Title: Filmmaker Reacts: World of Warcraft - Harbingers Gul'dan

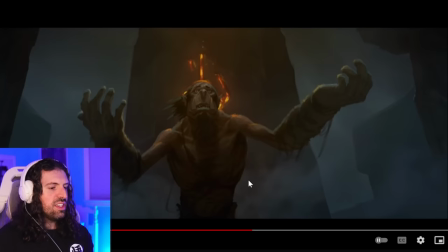knowing what happens in this it kind of makes me think like this is you know he's always it's always out of his reach that like natural power that that pure power um and instead he has to reach for this unnatural stuff right so
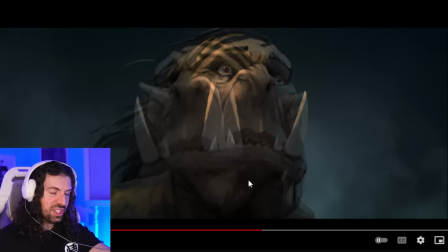cool the four elements circling now like i said they're spiraling just like the birds were but
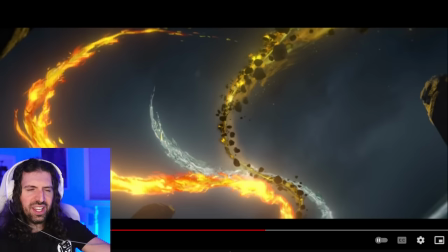it's cool because just like the birds it almost feels predatory now all right it almost feels like they're gonna disregard him like he's just food for the birds he's just someone to be bullied by his clansmen
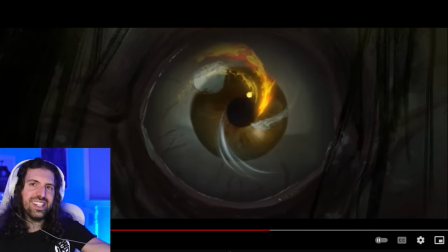you know there it is man that shot so nice so
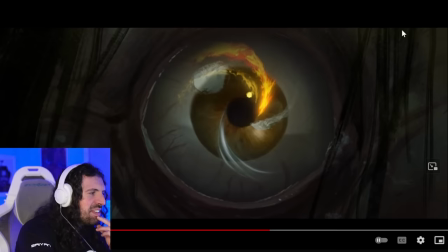nice and I love that you can see like the literal paint strokes of the hair and everything so well done and
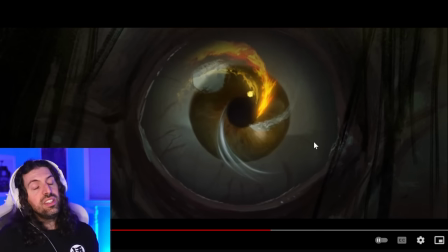it's cool too because this image is like it the expression in the eye you know without seeing the whole face, really feels like he's in awe at the beauty of it.
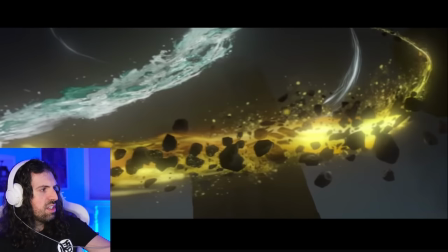He's really shocked by it. That's what's beautiful here. And then, of course, they spiral into one.
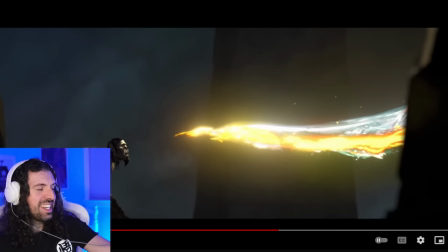They almost become one stream.
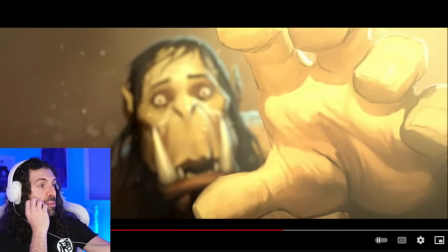And he reaches out. And in fact, that might be why he was denied. He was so eager. I need this. I'll take this now. Maybe that's why he was denied. It seems like they're actually quite curious about him.
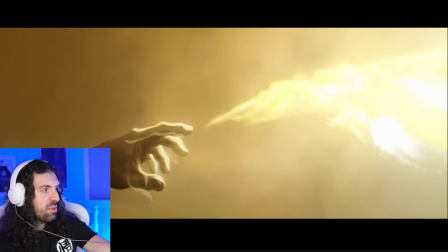But I think what happened was
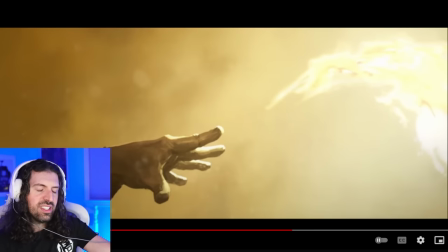Yeah, more than likely I think what happened is it kind of sensed the his heart like you know his his sort of
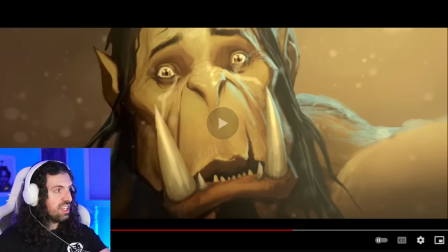Lack of good in his heart or do you want to say I think what happens is that he does force himself to touch it and
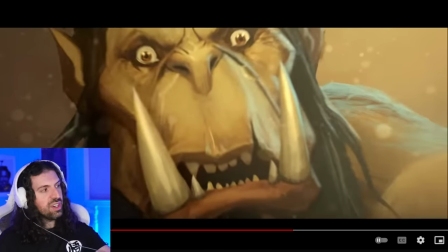look what happened
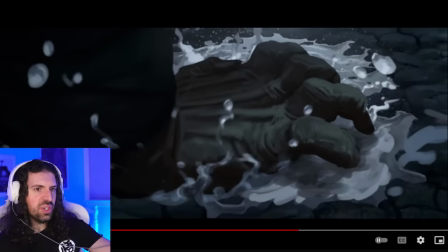Yeah, they just it like turns the ash. It's so it's so pained by touching him so it's interesting, right?
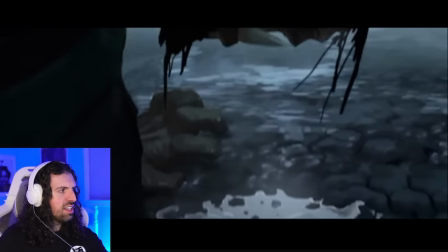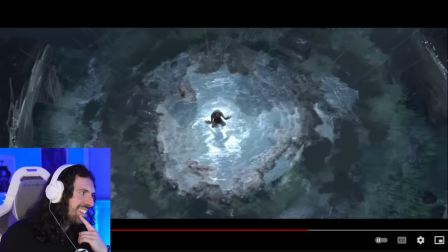yeah he's he's wow what an image that is yeah he's denied even by the forces of nature itself right yeah he's desperate he's selfish exactly guys yeah
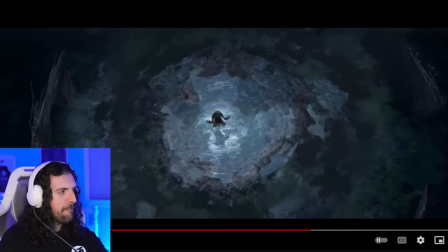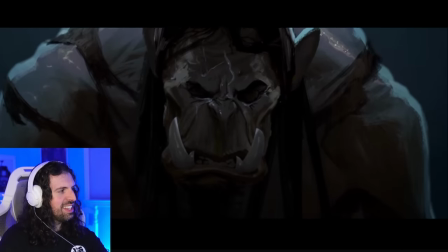fascinating
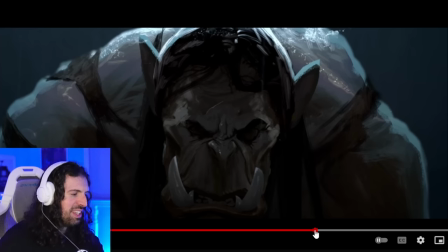how cool is this the elements abandon me it's like even the water even Even the water abandons him,
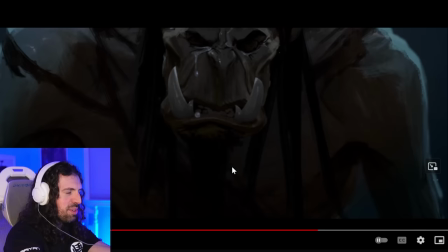it doesn't provide him a drink or anything, it drips right off his face. It also of course evokes the image of a tear.
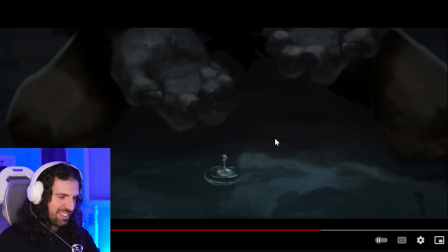Elements abandon him and this water is even leaving him and stuff. So clever.
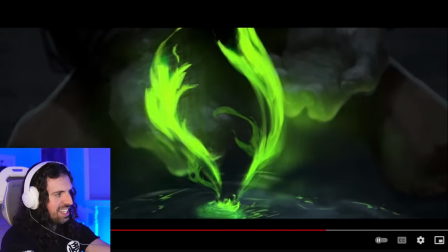And then of course, great.
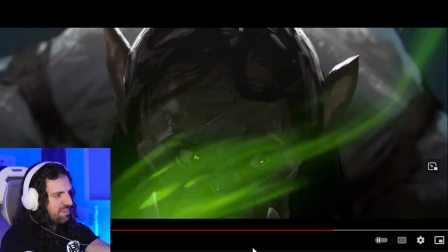And we know from what he just said, I mean he's just, he's not even going to listen to the full offer. He's going to say yes before he even hears it. So I think that's kind of what's really cool here. It's clear that he does not even care. Did we get to stream 200 likes? Oh, man. Thank you, guys. Thank you, guys. If that's the case. I mean, we've got to be going on. I would say going on. But we're definitely rising towards 29K, which is insane. Because we hit 28K subscribers on the last stream.